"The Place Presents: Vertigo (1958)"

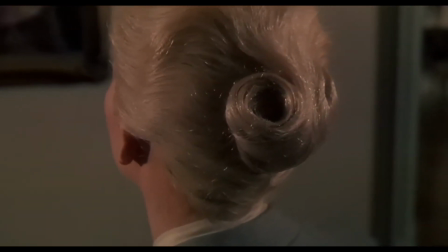[0:05]
Welcome to the Curiosity in Cinema season hosted by the Cinema Cartography.
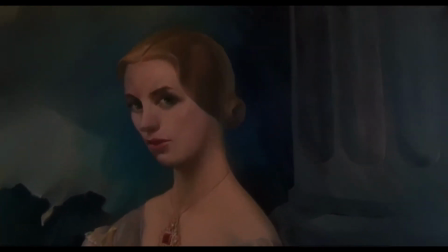[0:09]
I'm Lewis Michael Bond, and the film to kickstart our selection is Alfred Hitchcock's hypnotic and obsession-fueled masterpiece, Vertigo.
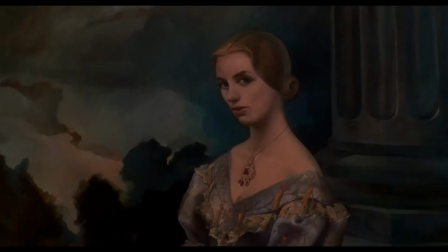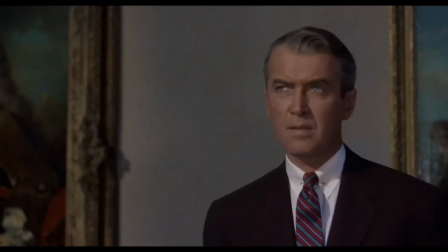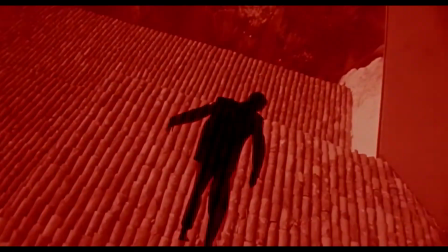[0:32]
Vertigo's draw comes in many forms. Not only that Scotty, played by James Stewart, is wandering down an endless rabbit hole of intrigue,
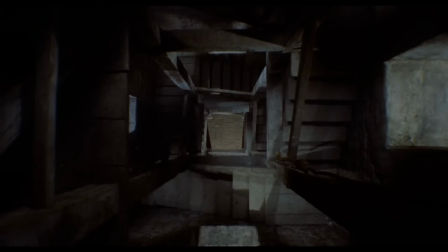[0:41]
but that the audience's focus is pulled away from that mystery as the enchantment of Vertigo centres on a world that engulfs him entirely.
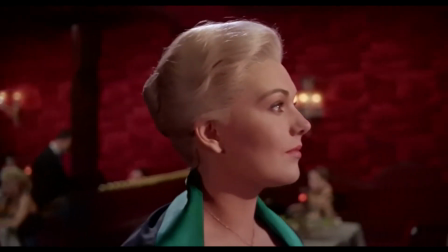[0:50]
Vertigo's plot may question the mysterious presence of Madeline, played by Kim Novak, but the further we move into the mystery,
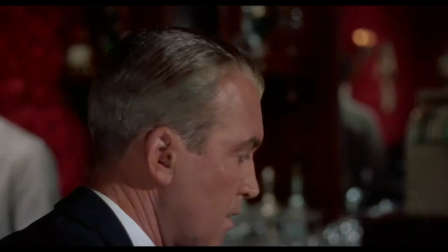[0:57]
the further we're dragged into a spiralling labyrinth where nothing is quite as it seems.
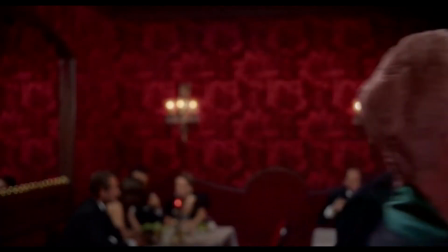[1:03]
Why is Scotty obsessed with this character? Why is his fear of heights relevant?
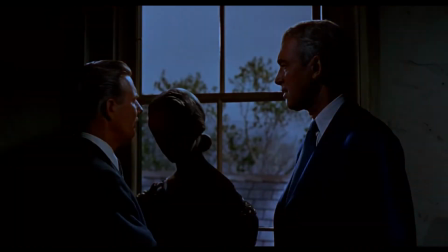[1:08]
What do dreams have to do with anything? Even reaching the realms of whether anything that's happening is real at all.
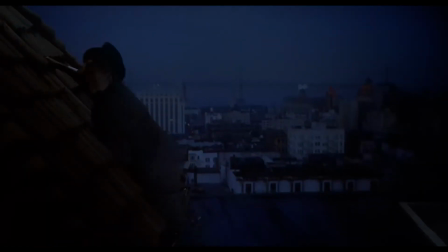[1:16]
After dealing with the traumatic experience of being left clinging onto the side of a building,
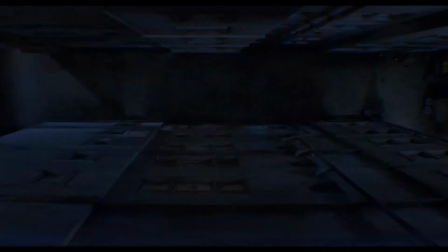[1:21]
our protagonist Scotty is introduced via his intense phobia of heights.
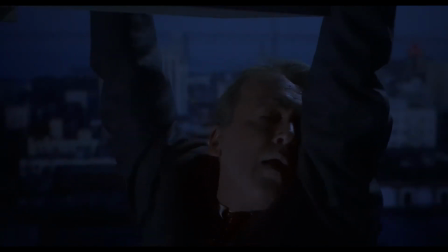[1:26]
Alfred Hitchcock was infamous for aiming to innovate in every aspect of the storytelling medium,
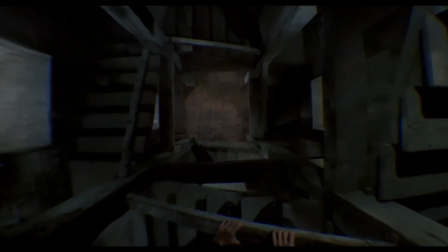[1:32]
and he conveyed this acrophobia by creating his most famous technique.
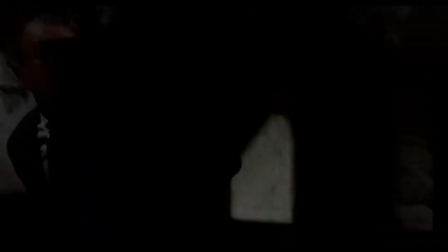[1:37]
By moving the camera in one direction while zooming in the opposite,
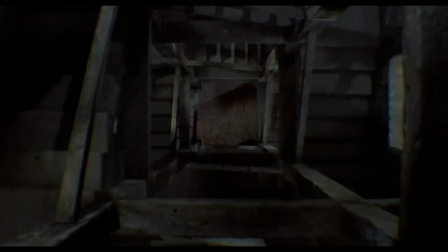[1:41]
he created something so impactful, the technique is now colloquially known as the vertigo shot.
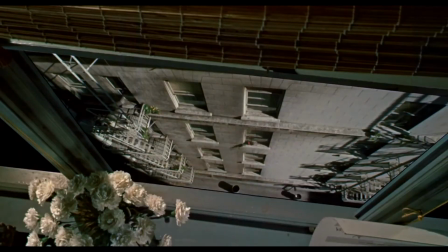[1:47]
This disorientation felt by Scotty is something that haunts him for the rest of the film.
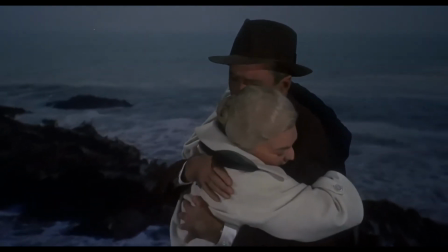[1:53]
This fear that something could emerge around the corner, that he could fall into the depths of something at any moment,
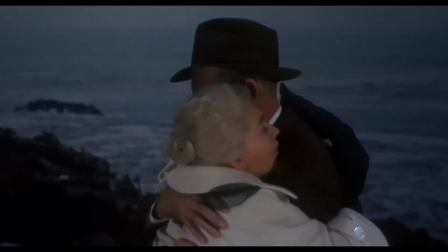[2:00]
or perhaps most frightening, even fall in love.
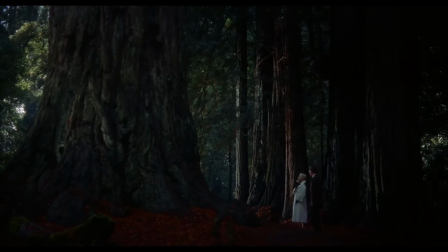[2:04]
The concept of a communicating image was a vital process for Hitchcock, and perhaps never more so than in Vertigo.
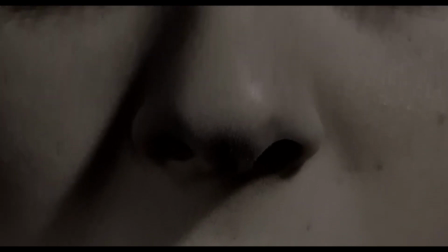[2:12]
Kim Novak's introduction is a series of extreme close-ups of her features.
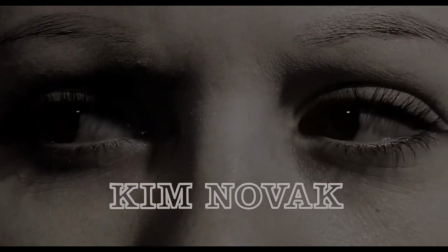[2:17]
She's shown as an unwhole person, a concept. She's an idea to Scotty.
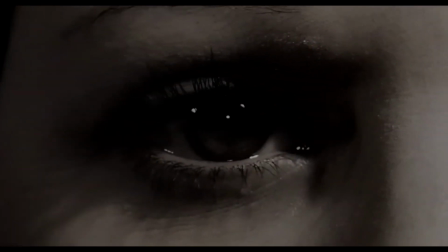[2:23]
Filming her in black and white only emphasises her disconnection from the vibrant and warm palette of the beautifully shot San Francisco.
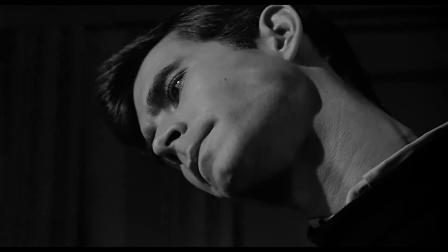[2:36]
Although Hitchcock would return to shooting in black and white for his upcoming film Psycho, Vertigo can only make sense in colour.
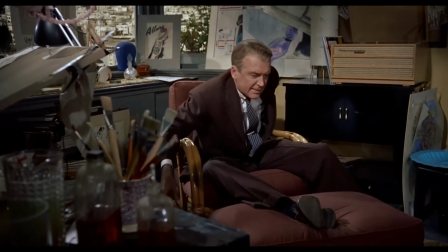[2:44]
Keep an eye out for how the colour green is almost completely absent from the beginning of the film,
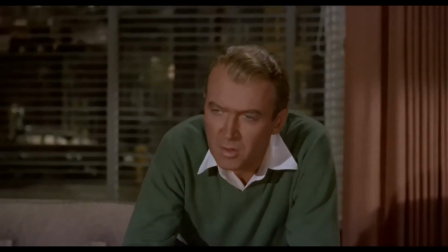[2:49]
only to watch it slowly fade in through the characters' clothes, their surroundings, until it engulfs the film entirely.
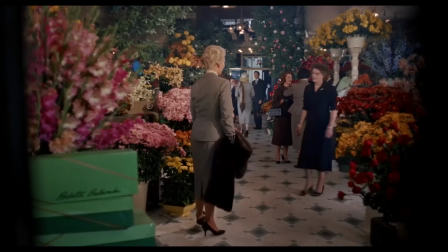[2:57]
Vertigo is a film that's about understanding what you see, and Hitchcock, through his mastery of filmic grammar, displays how the symbology of cinema is in fact innately deceptive.
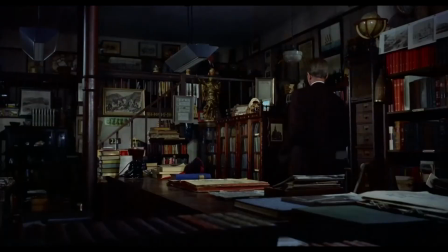[3:08]
Our curiosity prompts our keenest attention, yet no matter how much we attempt to be one step ahead of the film, Hitchcock continually reminds us that he is the one in charge here, taking us in directions we wouldn't have imagined.
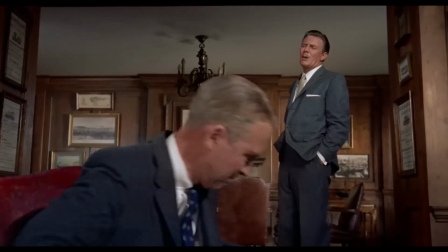[3:24] I want you to follow my wife. No, it's not that. We're very happily married.
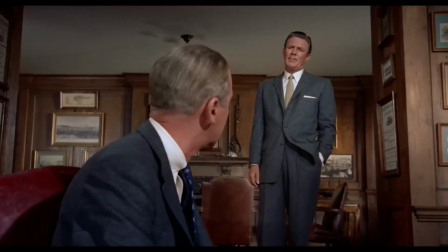[3:29] Well, then... I'm afraid some harm may come to her. From whom?
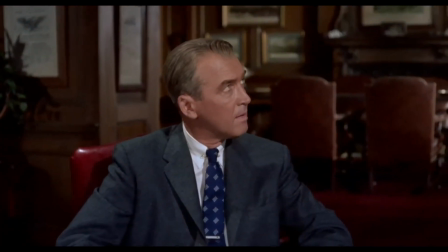[3:34] Someone dead.
Such was the nature of Hitchcock, to deliver us a film which keeps us ever guessing,
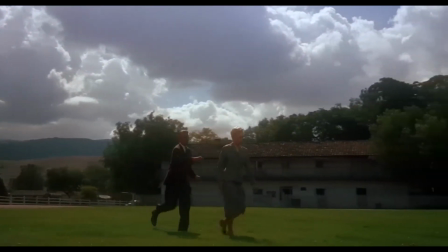[3:42]
constantly on the edge of the real and the unreal, of dreams and nightmares, constantly wondering, constantly curious.
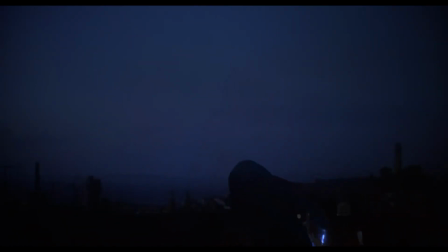[3:50]
If you ever doubt that this film takes place on mystical planes, just remember this.
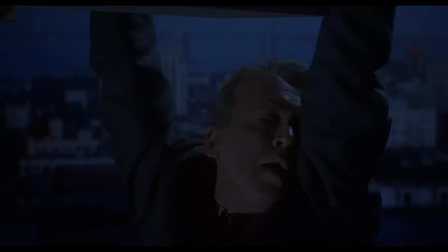[3:56]
After the first scene, how did Scotty get down? We're taught to question as we're transported through a man's collapsing psyche,
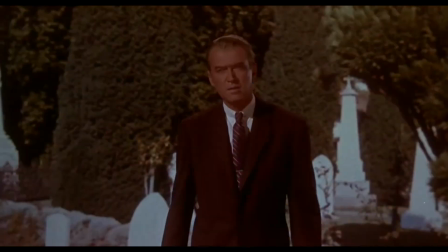[4:05]
so obsessed over something that he has no choice but to follow this downward spiral,
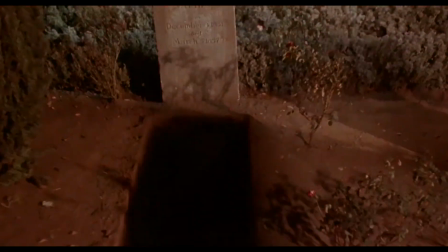[4:11]
falling deeper, the very thing he fears the most.